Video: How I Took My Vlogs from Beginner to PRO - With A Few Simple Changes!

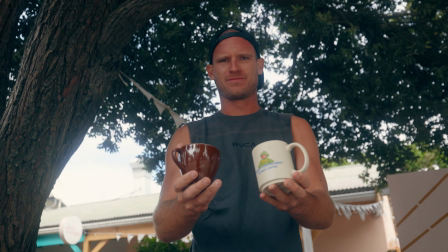[0:04]
Vlogs these days are this beautiful dance between raw, real moments and that cinematic, movie-like feeling.
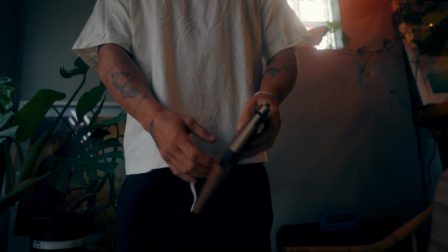[0:11]
After making hundreds of vlogs and focusing on improving my content over the last years,
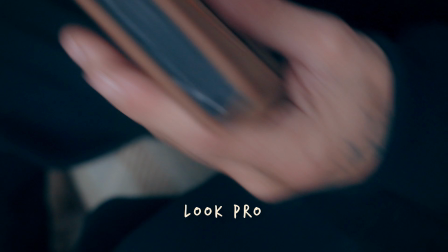[0:15]
I've learned a few critical yet incredibly simple tricks that can transform your vlogs from
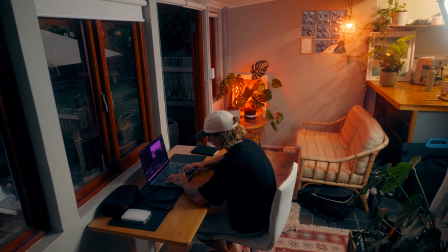[0:21]
beginner-style updates to something cinematic and engaging.
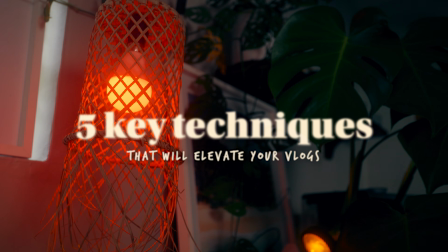[0:30]
So today we're going to walk through 5 key techniques that will take your beginner-esque feeling vlogs into these professional, well-polished, highly engaging, and movie-like vlogs.
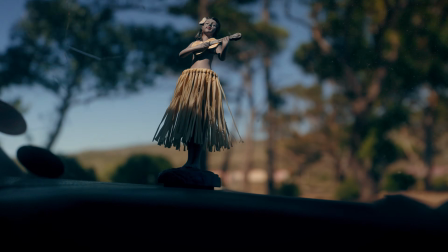And once we do that, and we got a good grasp on these 5 things, I have an even further 2 bonus practical tips that will make so much more sense and even further enhance these things once we've got these 5 things down. Let's get into it.
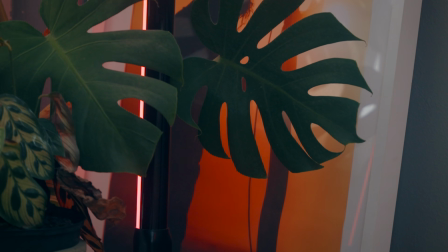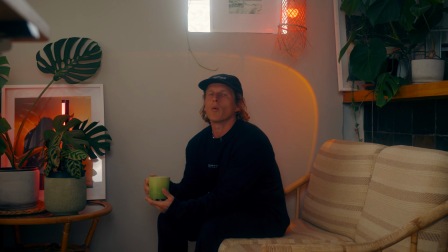[1:08]
In a lot of beginner vlogs, it's common to see one static talking headshot, kind of like this one.
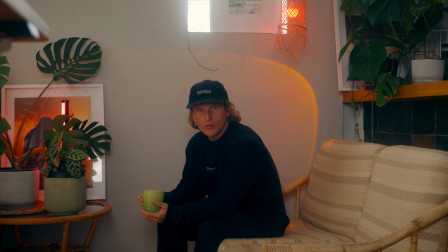[1:16]
And in a lot of the cases, it's fine, but there is a way to make it much more interesting.
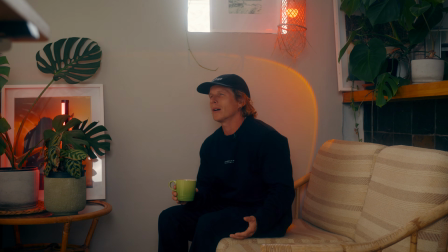[1:20]
You see, if you only have one shot like this, it quite quickly becomes quite static and predictable.
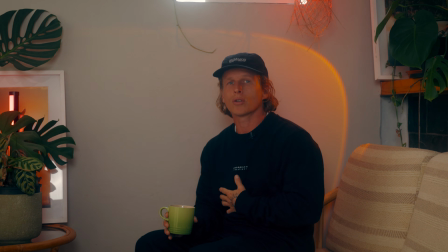[1:25]
Whereas if you mix it up and do something I like to call the talking head action cuts,
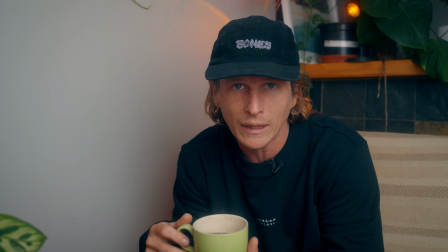[1:31]
it can quickly make your video feel a lot more dynamic as that camera moves around, especially between sentences.
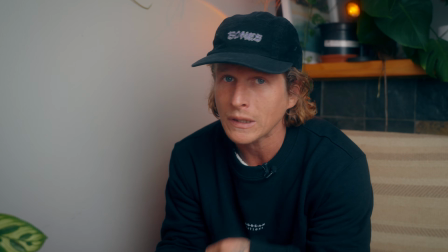[1:38]
So something I like to do is something exactly like this,
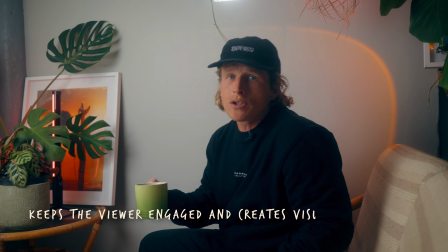[1:42]
where I'll be talking to the camera and then I'll pause in my sentence and change scene to a new angle where it makes it feel super nice and smooth.
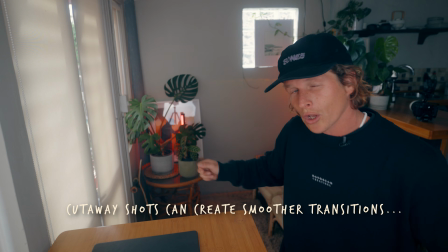[1:52]
Even something as simple as just having a shot of me putting that coffee cup down can really keep your pacing dynamic and create some form of visual interest for the viewer. It's pretty simple to do,
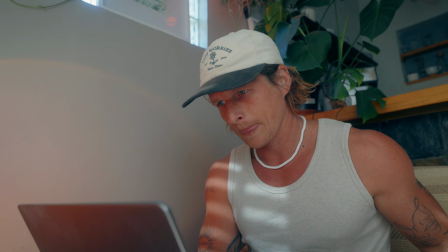[2:03]
and I actually usually start in the script where I'll write a sentence of my dialogue and then create a new paragraph or line indicating a change in angle.
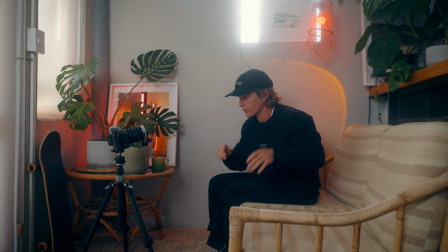[2:11]
So once I hit that end of that sentence, I'll reset up my camera in a different angle, and then I'll check the next sentence,
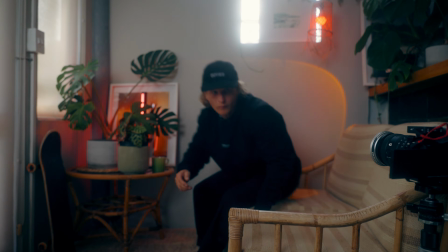[2:17]
continuing in the same kind of pitch and flow and speed that I was in the previous sentence,
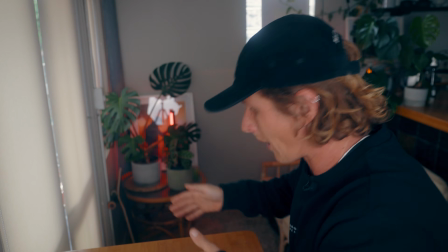[2:23]
just facing to a new camera angle, wherever that may be.
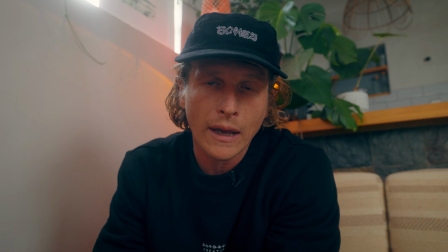[2:27]
So I'll be talking to the camera like this from one angle, and then as soon as I get to the end of that sentence,
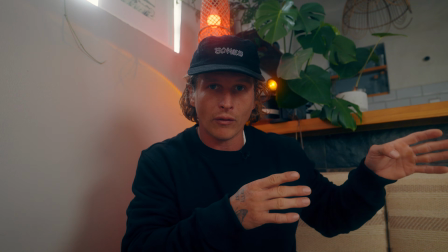[2:33]
I'll create that little movement and get ready for the next one. Then I'll rechange my angle.
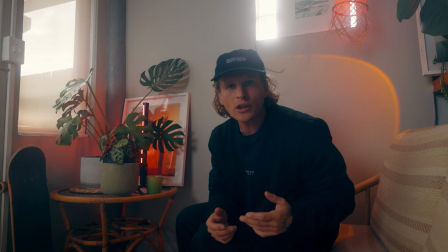[2:43]
Get to the end of that sentence, I'll just change angle and start a new one talking to that new angle. It cuts together so seamlessly and so smoothly. Let's talk shooting cinematic sequences between your dialogue. Earlier on,
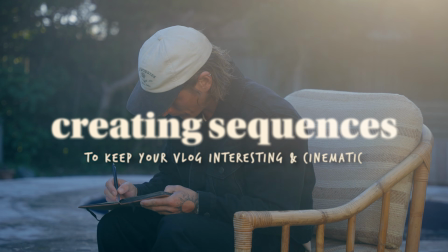[3:02]
vloggers often just kind of capture a few random cutaways or scenes of their day or the mission that they're on and kind of piece them between their random talking parts. But there's a much better way that we can do this. Professional feeling vlogs incorporate some sort of cinematic sequences between talking. Whether it's a time lapse or just a static shot that changes in light to show time passing,
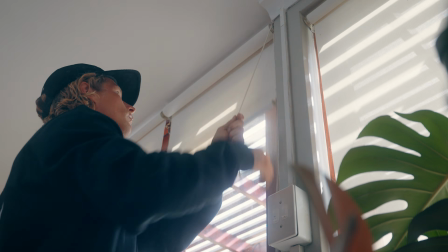[3:31]
or something like coming out of the door to progress your story into a new location. Same for something like getting in a car and driving to the next scene. But having cinematic sections of each one of these things can really bring your video together, instead of kind of just having random shots of odds and ends here and there between things. One of the keys to a great vlog is evoking some sort of emotion. And one of the key ways that you can do this is by using music. But when you're trying to create just the right vibe, finding the perfect music can be quite tricky. And that's where the sponsor of today's video, Artlist, comes into play.